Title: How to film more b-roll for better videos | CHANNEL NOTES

Hey, what's up? I am Michelle B. This is Channel Notes, a channel dedicated to helping YouTubers that educate and inspire to thrive on YouTube. And in this video, I want to talk about how to film more and better B-roll. If you're not familiar with what B-roll is, it's basically the stuff that's playing in front of my face right now.
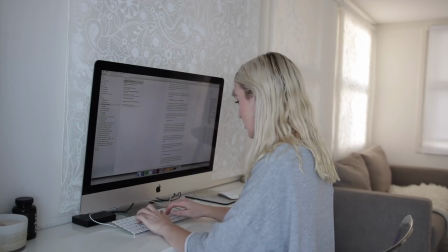So it is the visuals that you overlay above you chatting, which emphasize what you're saying,
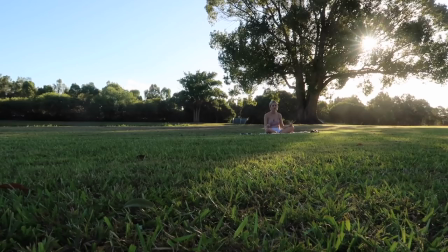tell a story about what you're saying, and just give more visual engagement to what you're talking about.
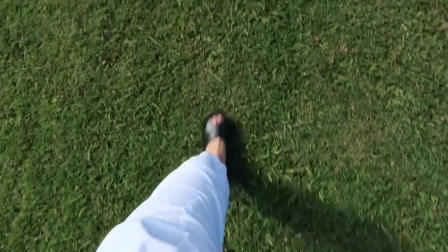So me right now, A-roll. What you're seeing at the moment is B-roll. If your whole video is just one long shot of you talking,
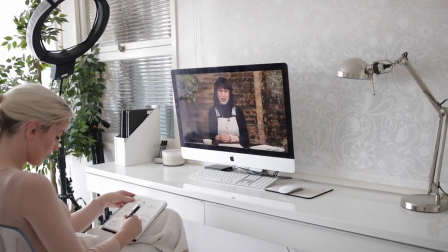your audience retention is almost guaranteed to be lower than a video where you're talking, but you have B-roll overlaid. So in this video, I want to talk a little bit about how I'm getting more B-roll and better B-roll for my videos, so that you guys can get inspired to get more and better B-roll for your own videos. So one thing that I've been doing, which is quite new to me, is vlogging more. I made my very first vlog, or it feels like my first vlog, my first vlog in a very long time on my main channel, which was just a Get Productive With Me inspired by Joseph. And that video has created so much b-roll that I can continue using for the future.
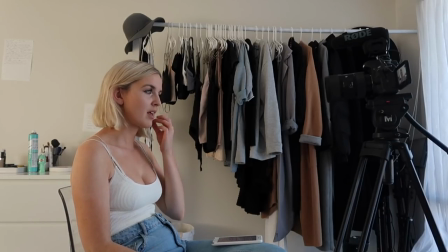I'm also currently, while filming this video, vlogging my day in the life as a YouTuber for channel notes.
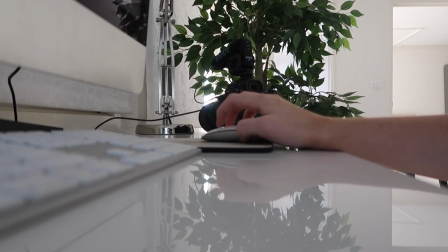And that is going to give me a whole heap of other b-roll that I can then use for my main channel and this channel. Even if you aren't actually going to publish a vlog, I would recommend following yourself around with a camera for a day, doing the things that relate to your channel. So if you're a fitness channel, follow yourself around for the day, like drinking water, having a really healthy meal, I don't know, putting your protein shake together, going to the gym. This is you going to the gym. So for me, I might get a heap of shots of me eating healthy food, writing heaps of stuff on the computer, writing in notebooks, brainstorming out ideas, and all of that stuff I know I'm going to be able to use for future videos on Michelle B. My second tip is to store and
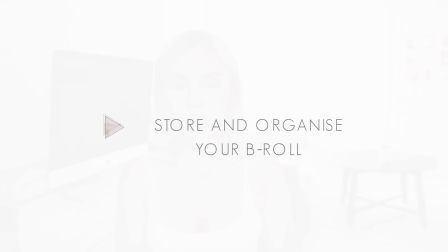organize your b-roll for reuse. Just because you specifically filmed some b-roll for your last video, that doesn't mean that you can't reuse that b-roll for a video in five weeks' time.
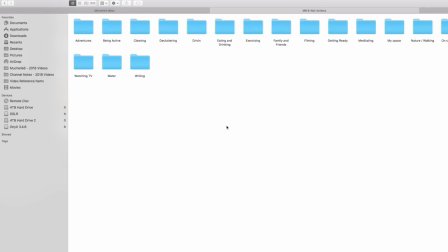So make sure that you have a good storage system for all of your b-roll. I got really fed up of thinking, ah, I think I filmed something really good that would go with this like 10 videos ago. Let me go and hunt for it. And I decided to get really intentional and create a proper folder organization system with all of my b-roll in it.
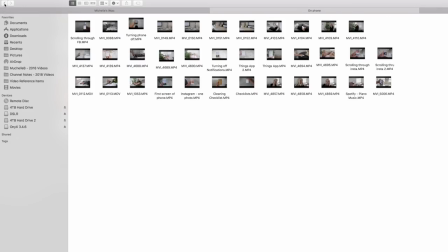So it's just a bunch of random clips of me doing random stuff, but it is so useful and I use it all the time.
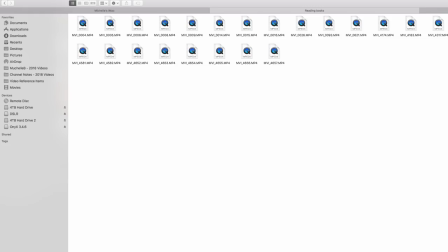So now I have this beautifully categorized system where I have folders for every single action I could possibly be performing in a video. I just go in and I find all the b-roll relevant to that particular action or topic And then I can drag it onto my timeline without even having to think about it. So often I will just reuse b-roll I've never had any complaints so far. Obviously you want to switch up your b-roll as time goes by You don't want to be reusing b-roll all the time because otherwise people will just recognize it and they'll get a little bit bored.
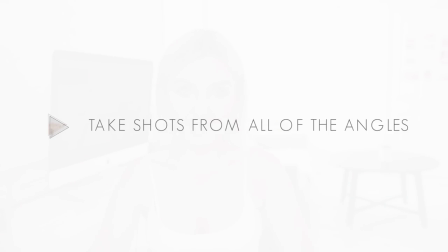You want to switch it up. My next tip is to take shots from every different angle. I could take a shot of me from behind typing up on my computer.
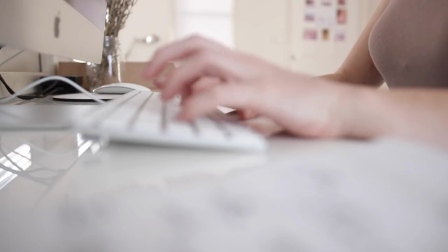I could take a shot from the side. I could take a close-up shot of me typing on my keyboard.
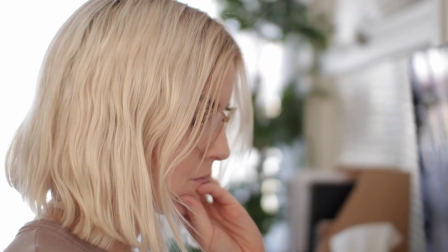I could take a nice close-up of like this side of my head just concentrating whilst typing on my computer. There are so many different angles that you can take a shot from to make things more engaging. The more angles that you shoot from, the more interesting your video will be. Watch any good YouTubers and you'll notice they're constantly like zooming in, zooming out, changing angles on particular shots of B-roll. It may be like the same thing. They're performing the same action, but they've got it from like 10 different directions. And my last tip is to use different lenses. This is only something I've been doing recently. I have two different lenses that I use and I'm going to link them down below. But those lenses have a very different look and feel to them. and switching them up just allows for a bit more variety within my videos.
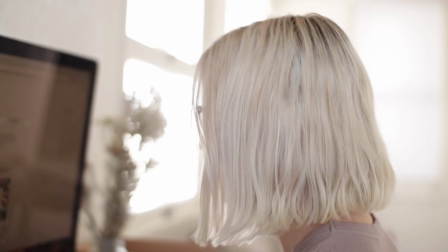So one has a very like fuzzy background, beautiful, um, what's the word? Kind of a dreamy feel, whereas the other one is a little bit crisper. I'd love to know what your process is for getting your B-roll down in the comment section below. Subscribe to my channel if you haven't already. I appreciate you so much and I will see you soon.